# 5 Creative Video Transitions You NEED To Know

All right, in today's video, we're going to cover five creative transitions that you can use in your next short form video.
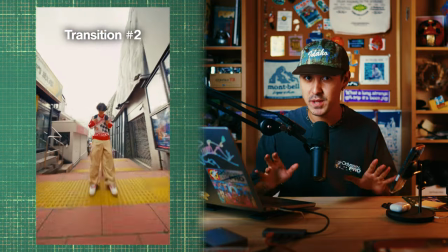While I'm going to demonstrate and break down these five transitions in vertical format because they were shot primarily natively for Instagram and TikTok,
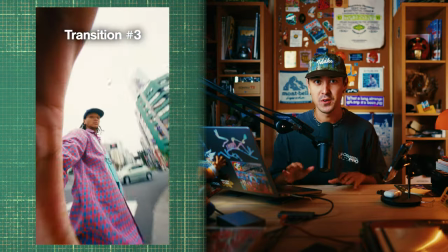you can still use these transitions in horizontal format as well. You can use these in traditional filmmaking techniques.
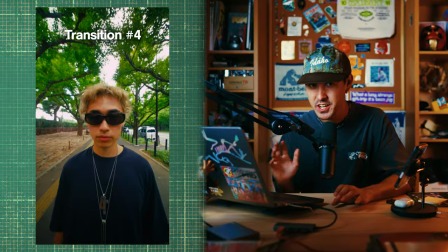The concepts remain the same. I'm going to hop into each of these transitions and lightly explain how I shot it, how I edited it, and sort of the thought process behind each creative process. Let's start off first with the slide.
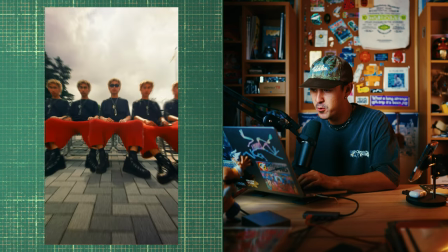All right, so the slide is basically a series of horizontal movements moving back and forth to highlight specific elements of the model in this case.
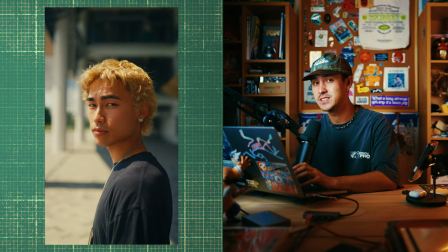This is a really easy and simple technique that you can use to highlight certain aspects of a person, of a product, really anything.
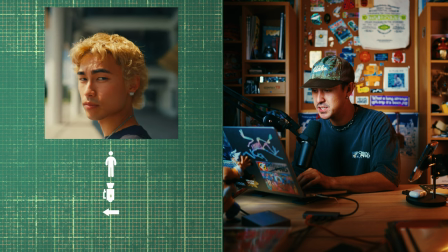And it's really simple. The base premises of this transition is you need a few different variations
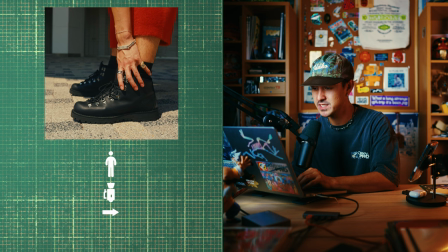of a consistent movement across the perpendicular plane.
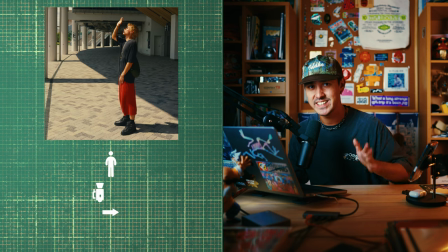So what I mean by that is that you basically want a constant steady motion ending up on your final location that you want to highlight.
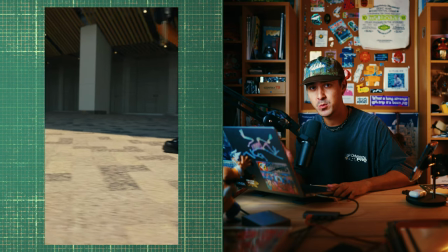A quick tip for this transition, you can actually start filming at the point that you want to end up focusing on and then move away from that point.
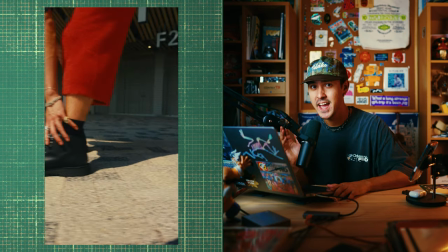And then afterwards, you can reverse the clip and then speed ramp in and it'll look totally seamless.
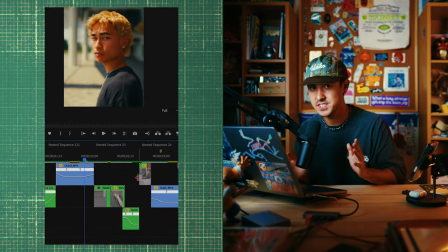That way you don't miss focus and you end up in the spot that you really want to highlight. The key for this transition is that you want to kind of plan out the series of motions that you're going to end up editing.
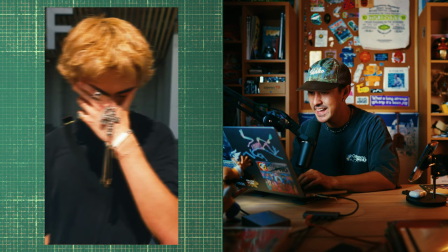So for this sequence, I started with Cody. I moved left. I ended up on his face. Then I moved right to a new scene.
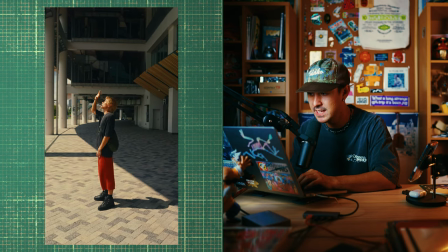We ended up on his shoe. And then I moved left again. I ended up on a wider shot.
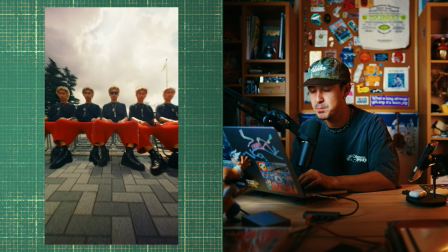And then I ended up speed ramping again into these completely random, irrelevant clone scene.
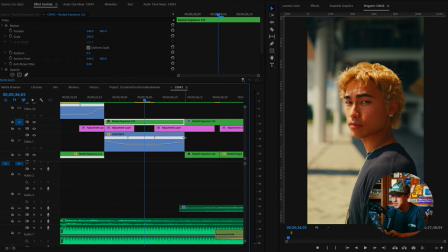The key here is that between each scene, you speed ramp to a pretty substantial speed over four to five frames.
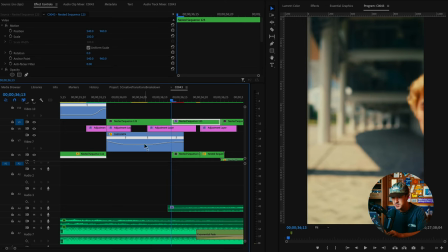So for instance, in this first one, I went over six frames. I went from 100% all the way up to 450%.
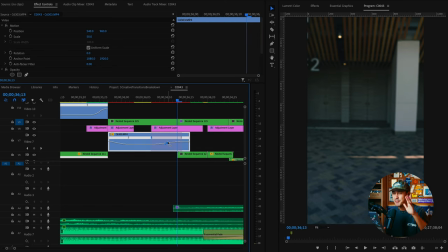And you're going to go ahead and create your key points here. I've created a whole video on speed ramping itself in general, if you want to go more in depth on this technique. But all you really need to know is that you're basically increasing your speed over four to five frames in this case. And you'll then add a motion blur preset like here.
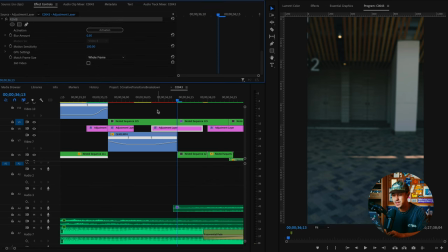I've added a motion blur preset called RSMB or you can keyframe a directional blur, just increasing the blur over a few frames.
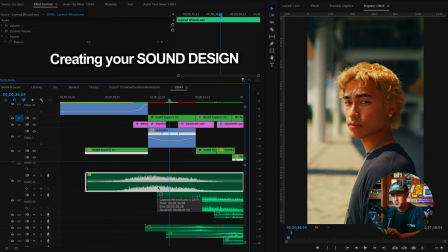The last step is going ahead and adding some whoosh sound effects to really accentuate and enhance the transition overall.
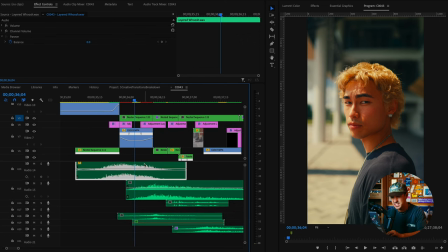I've just gone ahead and added a whoosh transition on each of these speed ramps and sort of just layered it.
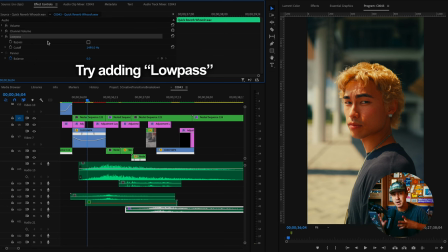If it felt too strong, what I like to do is add a little low pass that just kind of muffles the sound effect overall and it just makes it feel all a little bit more seamless. The second transition is the kick.
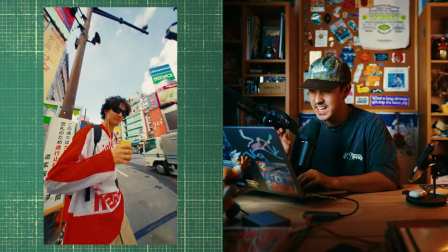Now for this transition, basically what I've gone ahead and done is I've filmed a quick scene of Seidai in this case, acting like he's kicking the camera.
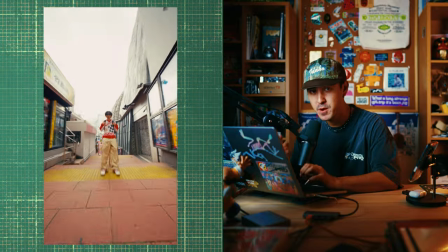And then from that point,
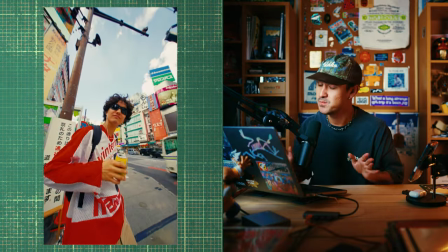we've basically kind of taken the same process of the first slide transition and we've just speed ramped into a series of similar motions.
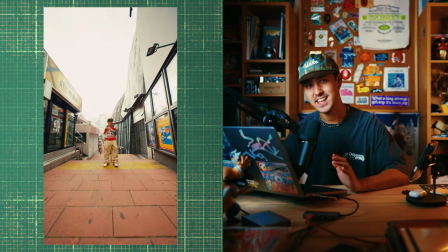First, the kicking scene. In this scene, I've shown Sida kicking the camera, but you don't have to be kicking the camera.
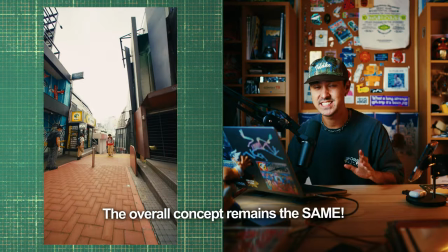You could be pushing the camera away. You just need something that initiates the action or the sort of interactive element of this transition.
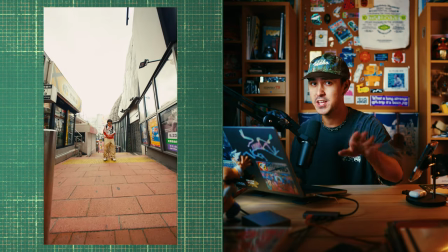You could be pushing the camera away. You could be pushing the camera to the side.
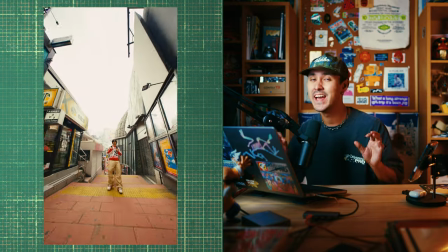Anything where you're sort of interacting with the camera, it's better to shoot with a wider lens in these situations,
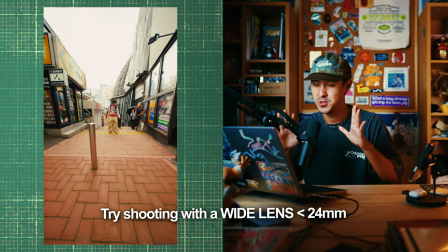which allows you to really accentuate your hand movements, your kicking movements.
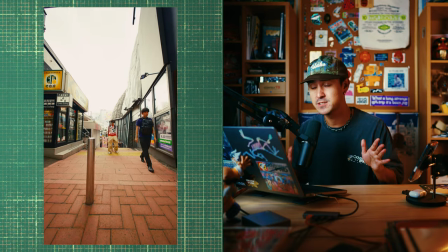I used a 10 millimeter f2.8 autofocus lens for this particular video, but you can use any lens that's wide.
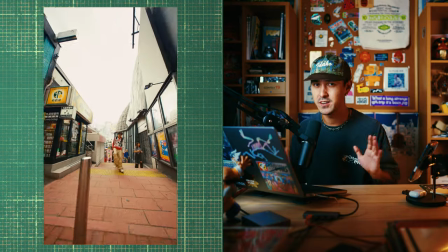I would say maybe any lens 24 millimeters and wider works best. Just try out a few different lenses and see what works best for you. If you've just got an iPhone, use a 0.5 lens on that camera and it'll work wonders.
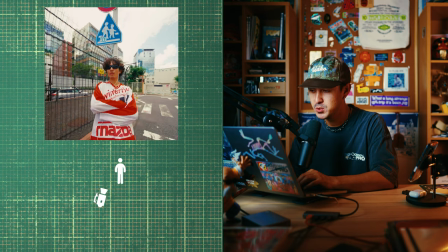The second part of this transition is basically filming multiple variations of the same movement
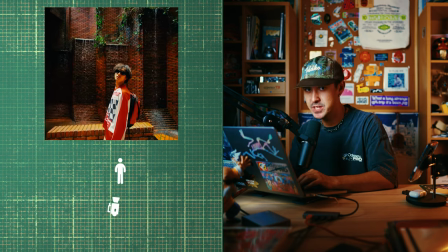so that later you can go ahead and speed ramp these movements and make a really seamless flow.
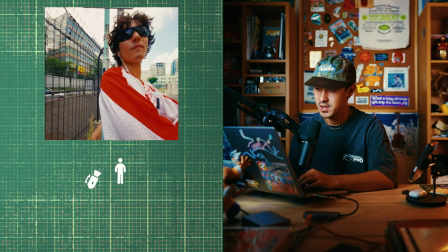In this case, I've come around Sede from his left shoulder across his right, and I've just done this three times.
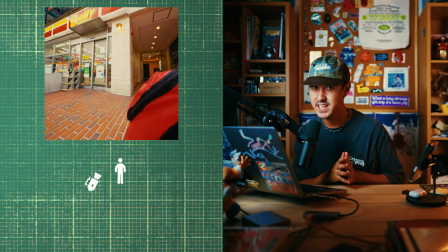The key here is just making sure that you're moving at a very consistent pace throughout each of these clips, and also very similar pace in each of these clips.
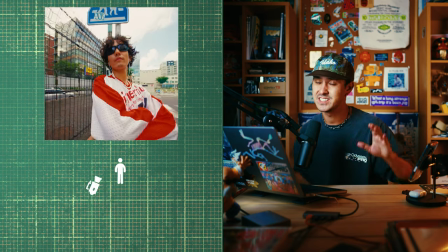It just feels a lot more natural, and it's a lot easier to edit.
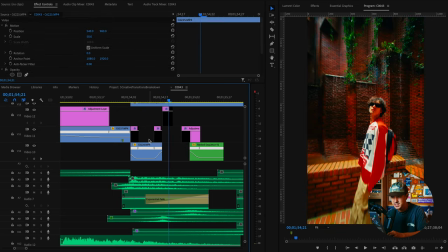I've gone ahead and done the sort of same speed ramping as the first clip, just increasing the velocity to a terminal velocity.
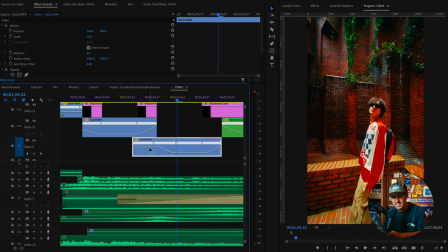In this case, I think I went at more than 500. I was almost at like 1600 speed percentage from 100% up to 1600% and then back down 100% over a few frames.
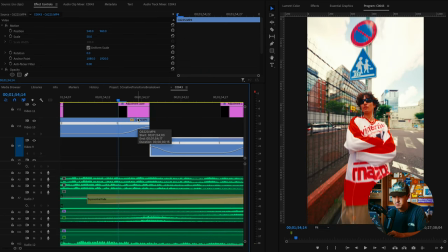I'm only spacing the speed ramps over, right here you can sell four frames. And again, I'm adding motion blur on top of the speed ramp portions.
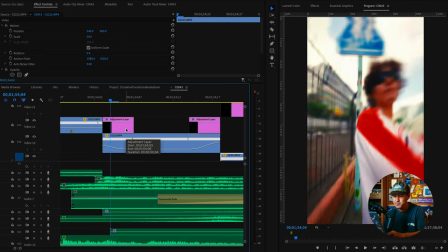I've gone ahead and added a free hit preset,
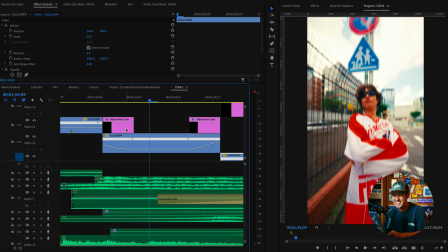which basically gives it that sort of camera shake as Serai kicks the lens to really accentuate this overall feeling.
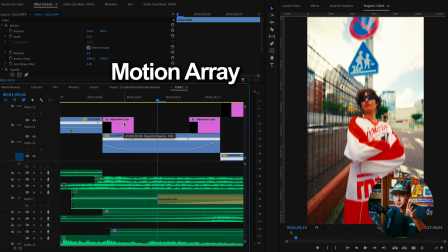The specific hit preset I used was from a platform called Motion Array, but there are a lot of free ones that you can find on Google.
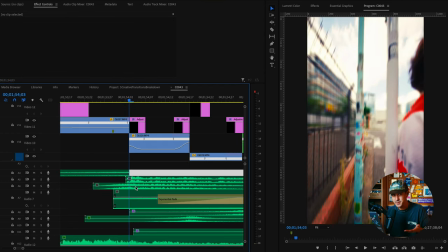Just Google hit preset to really sell this effect. Again, we've added some sound design. We've added a riser in the beginning up until the impact that I've used a dramatic whoosh from my sound effects preset pack, which is available on my shop.
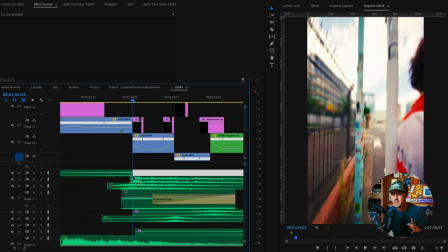And then I use a deep thud just using different sound effects to really accentuate what you would feel like would happen when someone really kicks you or kicks the camera. You'd imagine there'd be like a deep kind of like reverberant thud happening when someone kicks the lens. I've also added this high pitch ringing again for my sound effects pack.
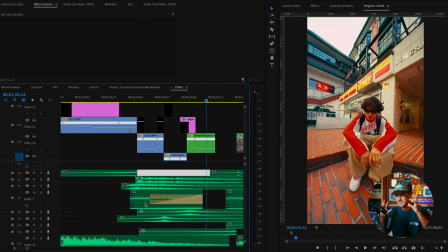It gives you that high pitch tone that really sells that sort of like concussion feeling. And I've just added a couple more wishes at each speed ramp to really complete the effect. If you're a creator, creative, or brand looking at ways to elevate your content, these transitions are a lot of fun. A key part of my process in thinking about these transitions and really figuring out how to incorporate them into my own content is the pre-production or the planning phase.
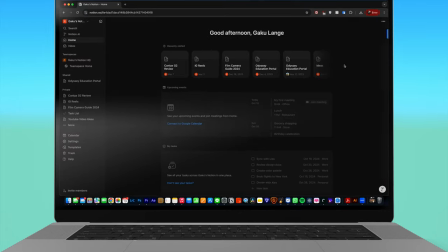That's where I utilize Notion on a daily basis, the sponsor of today's video. Notion is an all-in-one tool that helps keep you organized from brainstorming to managing projects.
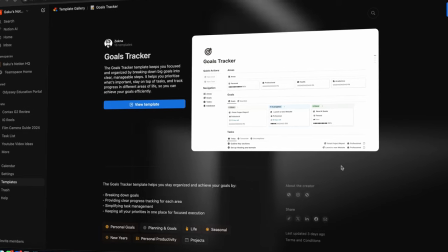It's perfect for creatives, letting you plan and collaborate seamlessly all in one place. The new Notion AI helps you save a lot of time.
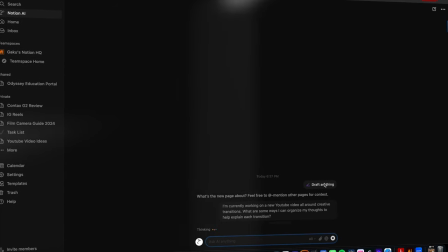I use it to help summarize scripts, provide insights, and generate creative ideas using advanced tech like ChatGPT4 to help me get through pre-production even faster.
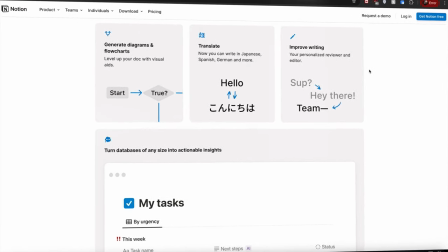If you're looking to boost your workflow, get started with Notion for free today and unlock the new Notion AI tool for just $10 a month.
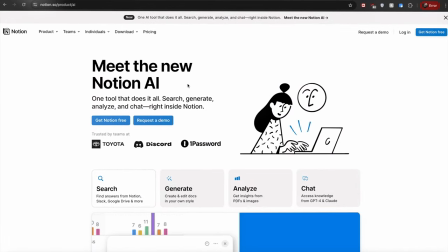Check the link in the description below to learn more.
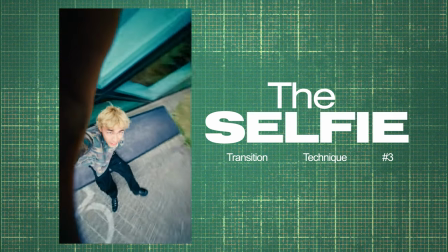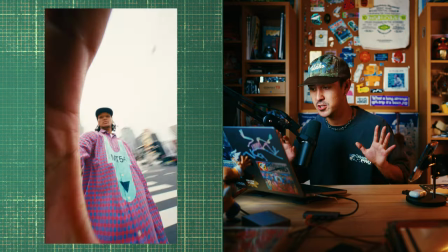Now, all this is is just an interactive match cut. All you need are two sequences of your subject, basically holding the lens.
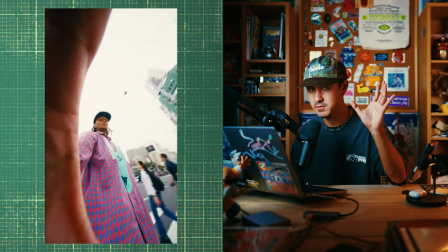In this case, again, we're using a super wide angle lens. You could use a 0.5 lens in the iPhone. I use the 10 millimeter lens again on this.
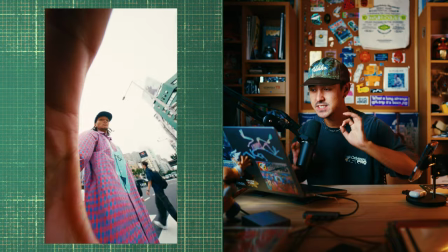And basically the subject is just holding the lens. And for each of these scenes, I tried to have the subject do the same similar motions.
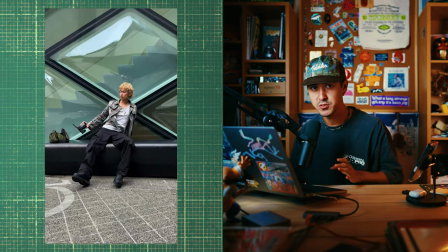So I think we tried a circular movement. We tried sort of like a Z movement. And the whole point was you want sort of similar movements. So as you cut between each of the scenes, the movement looks pretty seamless and it's not too jarring.
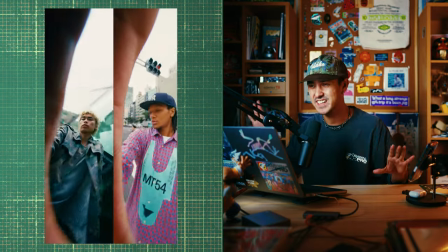It would look weird if perhaps Cody was moving to the left and then the next scene, Rico was moving to the right. it wouldn't look as seamless.
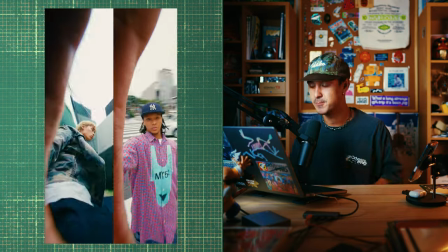So you just want to make sure that your movements are pretty similar. You could do this effect by the subject holding both sides of the lens.
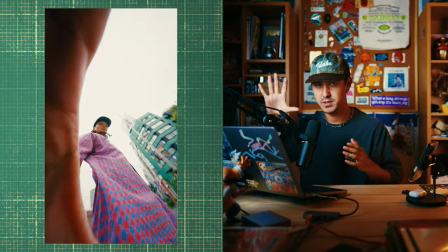You could do this effect with the subject holding the camera, not even showing his fingers. I wanted to accentuate the effect.
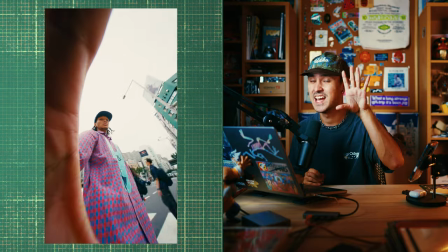So I try to position the fingers in the same general area between the two
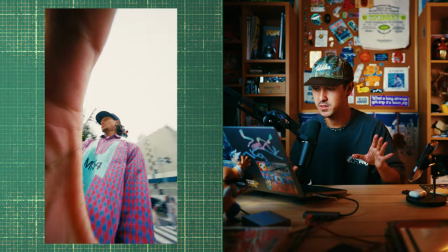clips so that I wouldn't have to like transform and distort the actual footage too much to match up.
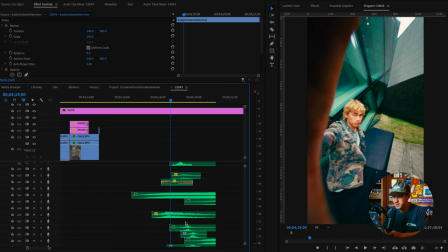And finally, you might be able to tell kind of as a theme going on, but I've added a lot of different whoosh effects between the two transitions to really accentuate, again,
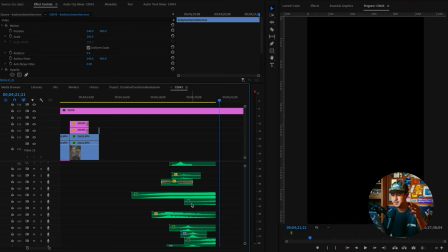the movement aspect, the interactive aspect. The visual battle is just half the battle. The second half of the battle is really creating an audio experience for your audience to really feel like they're experiencing whatever movement that you're trying to accentuate.
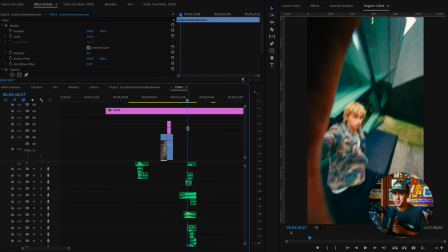A different variation of this is you could actually have like a POV magic arm attached to your camera for a product and then just match cut different locations.